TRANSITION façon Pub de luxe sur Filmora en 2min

Salut à tous, c'est Nico pour la chaîne Wondershare Filmora France, j'espère que vous allez bien. Bienvenue aujourd'hui pour ce nouveau tutoriel où on va apprendre à réaliser une petite transition très élégante comme ça, façon publicité de luxe.
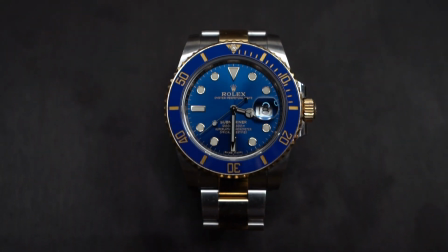0:10 Une transition avec un bel éclat lumineux qui traverse en plein milieu de l'image, un effet très sympa notamment pour tous ceux qui sont commerçants, artisans, etc. et qui veulent créer en fait une petite vidéo pour mettre en avant leurs produits.
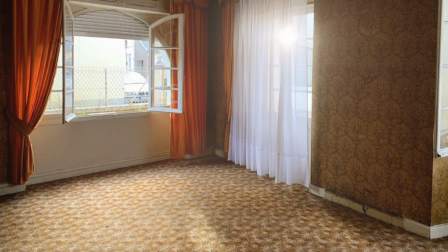0:20 Cette transition elle peut également marcher pour un effet avant-après comme ça, pour le relooking d'une pièce si vous voulez. Bref, très utile dans beaucoup de cas et très facile à faire, voyons comment on fait sur Filmora.
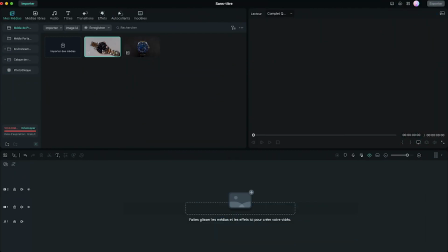0:34 Ici, j'ai importé mes deux plans, deux jolis plans sur une montre avec de beaux et lents mouvements caméra.
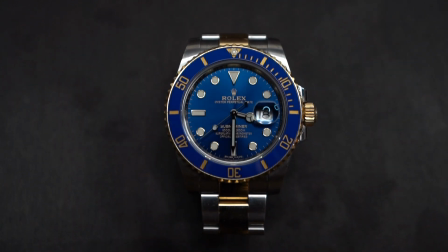0:40 Ce sont ce qu'on appelle des plans beauty, qui sont là pour mettre en valeur le produit. Je commence par poser mon premier plan et je le coupe au bout de quelques secondes.
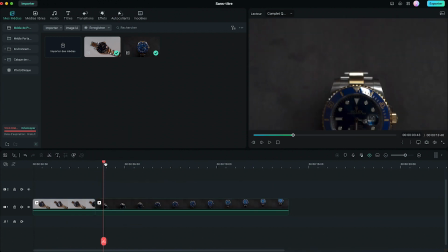0:48 Ensuite, je pose le second plan derrière. Lui, je vais faire en sorte qu'il commence lorsque la montre est déjà au milieu, histoire que le plan matche bien avec celui d'avant. Donc je coupe le début et je raccorde. Voilà, là on a les deux montres placées au même endroit à l'image. Bien, on va préparer la transition. En plus de l'éclat lumineux entre ces deux plans,
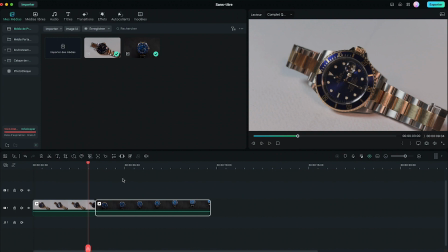1:05 on a également un léger fondu enchaîné qui va se fondre dans le jeu de lumière. Rendez-vous dans l'onglet transition en haut, et là on récupère celle qui s'appelle dissoudre.
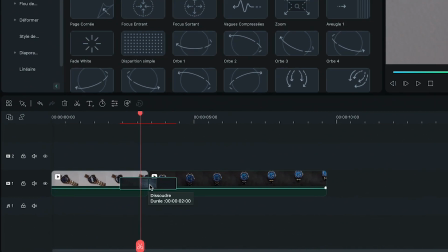1:13 On la prend et on la pose entre les deux plans. On réduit considérablement sa taille, à peine une demi-seconde.
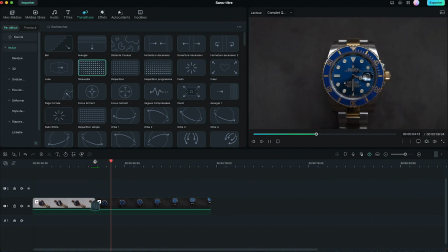1:20 Nickel, on a déjà la base de notre transition, ça passe bien. Maintenant, tout le charme de l'effet va résider dans l'éclat lumineux.
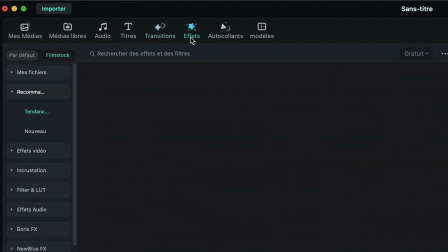1:28 Celui-ci, on va le récupérer dans l'onglet Effets de notre bibliothèque. Dans la barre de recherche ici, on tape Halo, H-A-L-O.
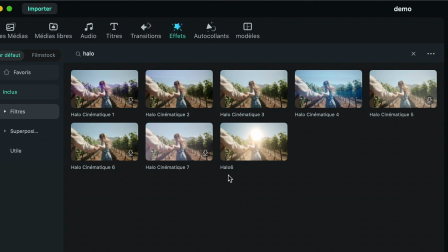1:35 Et là, Filmora nous en propose quelques-uns, dont le dernier Halo 6, regardez à quoi il ressemble.
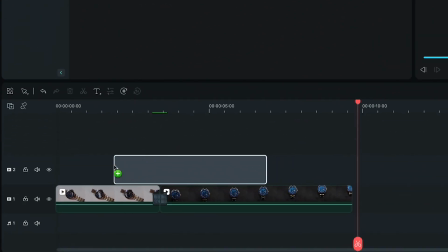1:42 Parfait. On le prend et on le pose au-dessus en piste 2 dans la timeline. Bien, déjà, commençons par le caler au bon endroit.
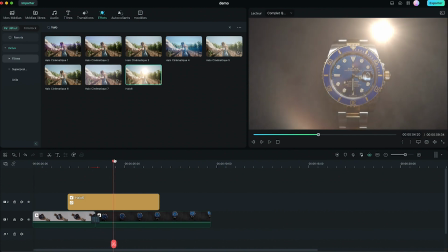1:49 Ce qu'on veut, c'est que la lumière passe au milieu de l'image pile quand il y a de cut. Donc ce moment-là, avec la lumière au milieu, je le veux ici.
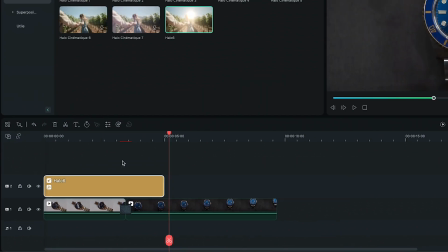1:57 Voilà, la lumière est bien calée. Eh bien, on a déjà quasiment fini, cette transition est plutôt facile.
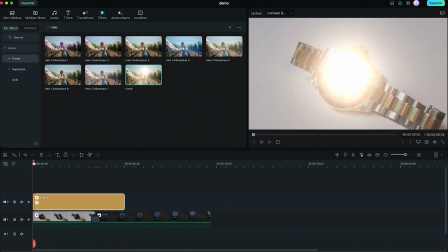2:02 Ce qu'il faut maintenant, c'est arranger l'apparition et la disparition de la lumière. Regardez, au début de l'effet, la lumière est déjà en plein milieu, et elle s'en va vers le haut, avant de redescendre.
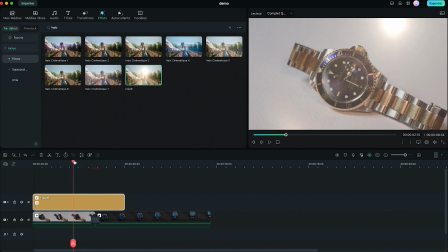2:10 Tout ce début, on ne le veut pas, on veut que la lumière commence directement en haut, ici. On serait tenté alors de couper l'effet ici.
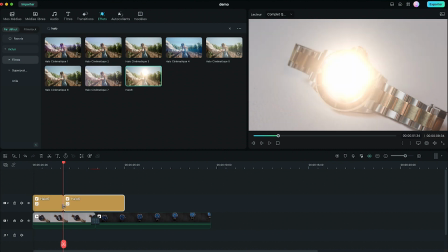2:17 Seulement en le coupant, ça nous remet le mouvement initial à ce moment-là. La lumière repart du milieu au début de ce nouveau clip.
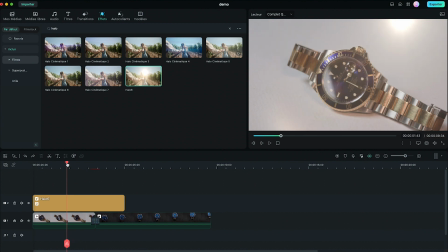2:23 Donc on ne coupe pas, on va simplement créer une animation d'opacité. On double-clique sur l'effet, et là rendez-vous dans les paramètres.
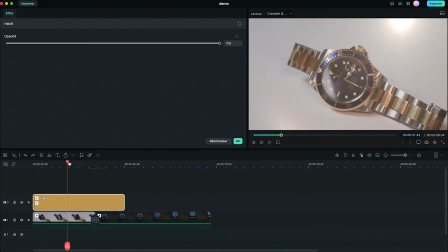2:29 Vous voyez qu'on a seulement l'opacité, c'est parfait. Dans la timeline, trouvez le moment où la lumière est déjà en haut, à ce moment-là.
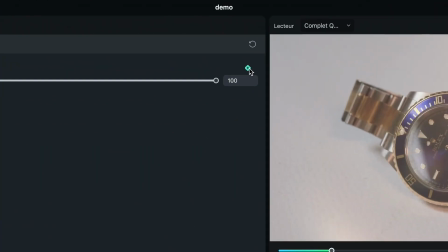2:36 Et ici, créez un point clé sur le réglage opacité avec ce petit losange. Et enfin, baissez l'opacité à 0.
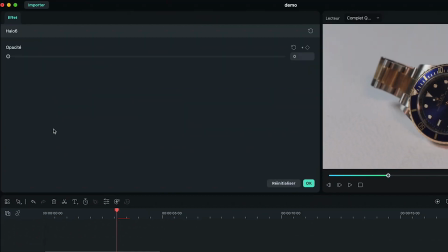2:43 Maintenant, on avance juste avant la transition, et on remet l'opacité à 100%. Filmora place automatiquement un nouveau point clé.
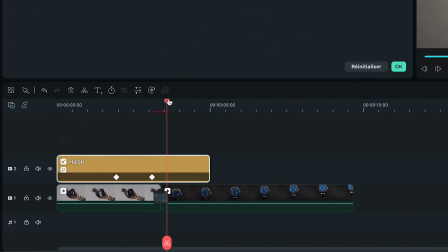2:49 La lumière va donc apparaître progressivement. On laisse à 100% durant toute la transition, donc jusque là disons, voilà, on remet un nouveau point clé qu'on laisse à 100%.
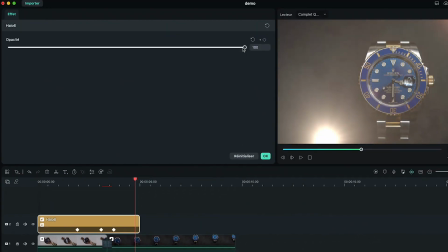2:58 Et enfin pour finir, on se place à la fin de l'effet, et ici on redescend l'opacité à 0%, histoire que la lumière disparaisse doucement.
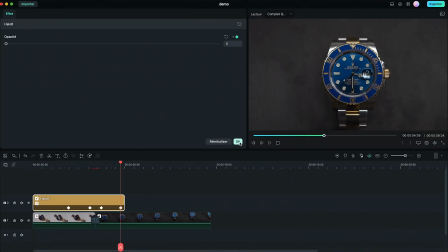3:06 Filmora nous place automatiquement un dernier point clé. Et maintenant, eh bien c'est tout bon, notre transition est terminée, regardez le résultat. Voilà, vous savez maintenant comment créer cette belle transition façon publicité de luxe, j'espère que ça vous sera utile. Si la vidéo vous a plu, n'hésitez pas à nous faire un petit retour en like et en commentaire, ça nous encourage toujours à fond. Sur la chaîne, vous retrouverez toutes les autres vidéos pour apprendre à fond à faire du montage sur Filmora, donc n'hésitez pas à aller voir ça. Bref, je vous souhaite de bons montages et on se retrouve bientôt. Ciao.